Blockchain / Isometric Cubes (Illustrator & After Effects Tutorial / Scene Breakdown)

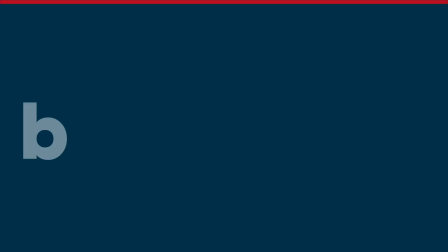[0:02]
Hey guys, let's see how this scene was illustrated and then animated in After Effects.
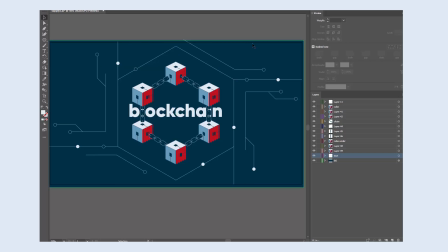[0:08]
We'll start in Illustrator. The scene starts with text and other elements reveal around it. The main focal points, however, are these isometric cubes.
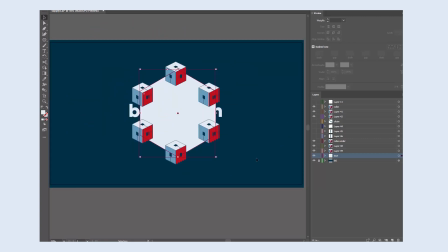[0:24]
They're placed in a hexagonal shape, so I'll quickly create an isometric grid and then I'll make guides from the grid.
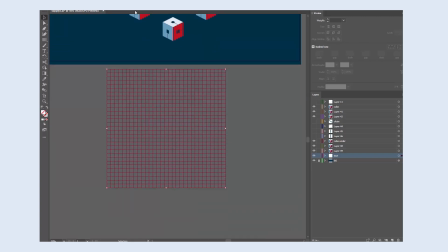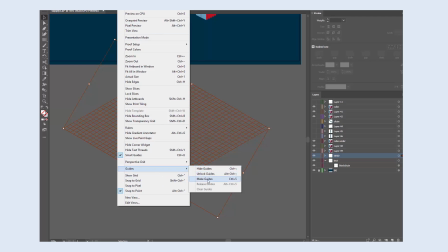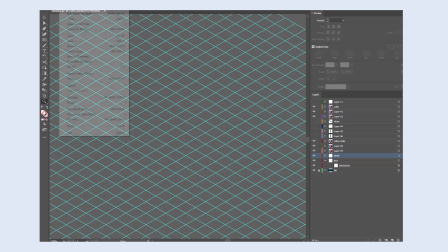[0:51]
I also make sure that the snapping tolerance is set to maximum,
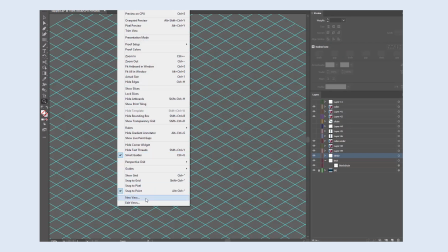[0:55]
so it's easier to work that way, especially if smart guides and snap to point are enabled.
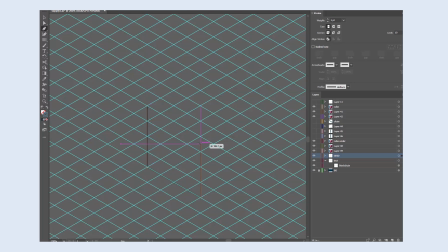[1:01]
And let's design a cube. Let's make the strokes slightly thicker so it's easier to see. I grab each side of the cube, duplicate it and resize.
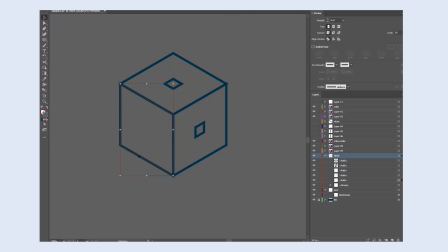And then recolor like this.
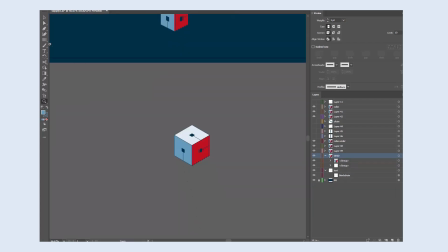[1:30]
Another option is to use the extrude and bevel effect, which I think is absolutely fine for basic elements like cubes. Just find the right amount of depth you need to extrude and then expand the object and ungroup the sides so that you can recolor them.
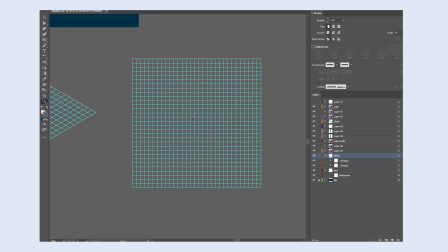[1:45]
The next group of elements are the chains. They basically consist of rectangles with rounded corners and a few short lines that connect them together.
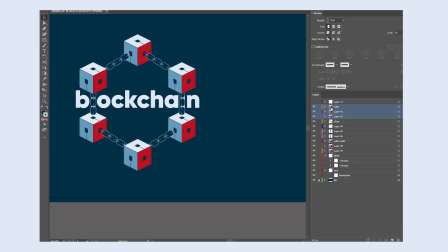[1:55]
Very simple. Make sure the elements are correctly placed on the artboard. Some cubes should sit in front of the chains and some should go behind them.
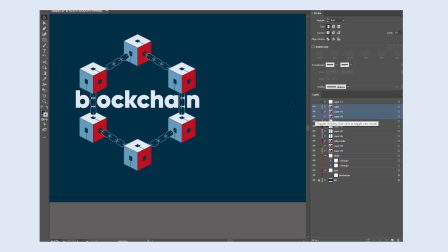If all cubes are behind the chains, then the illusion of this 3D space is broken.
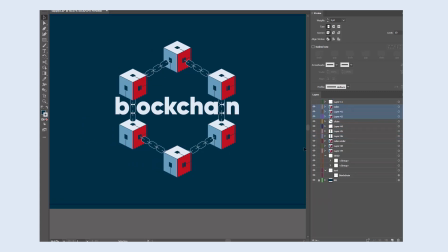[2:24]
I think the rest of the artboard feels a bit empty, so I added these lines and small circles,
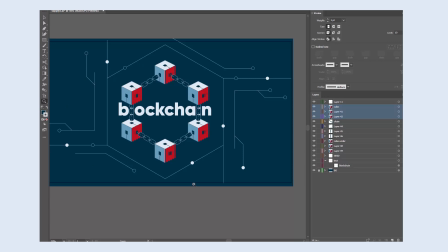[2:31]
partly for decoration and partly to highlight the topic. We're talking about blockchain, so they give this tech vibe.
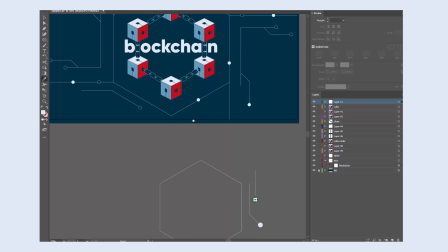[2:39]
The only rule here is to use 45 and 90 degree angles.
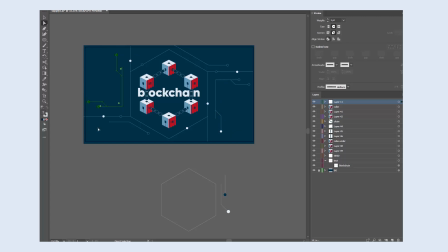[2:44]
I also like to group a bunch of lines together, duplicate and reflect or rotate the group somehow and use elsewhere in the scene.
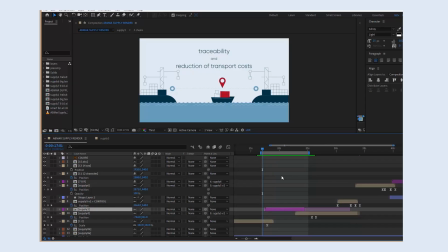[2:53]
It creates this repetition and order. Okay, let's jump into After Effects.
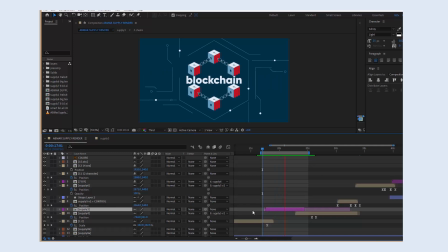[2:59]
This is the scene.
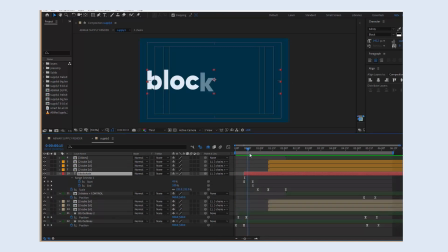[3:05]
As I mentioned, it starts with text, and then pay attention, this title slightly zooms in and then goes down in scale, and when it scales down, the cubes appear. It's not a coincidence, it must happen simultaneously.
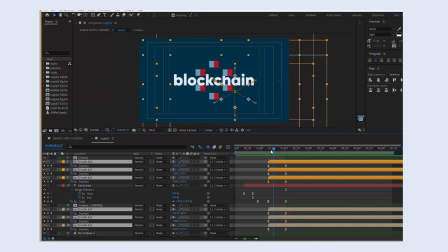[3:20]
All six cubes appear precisely from the center of the frame, so let's animate their position.
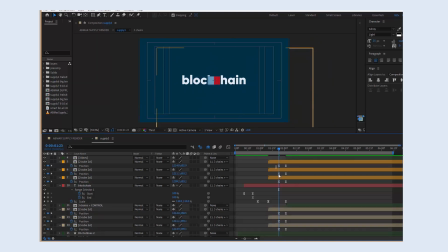Looks good to me.
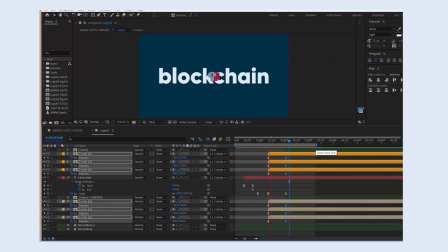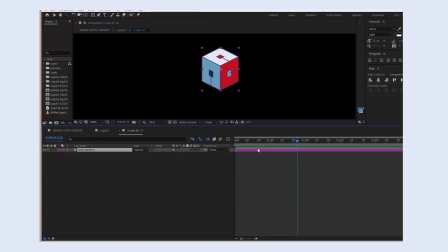[3:52]
If we go inside the cube precomps, we'll see that each cube also scales up from 0 to 100, and it happens exactly within 22 frames. There's no such thing as coincidence.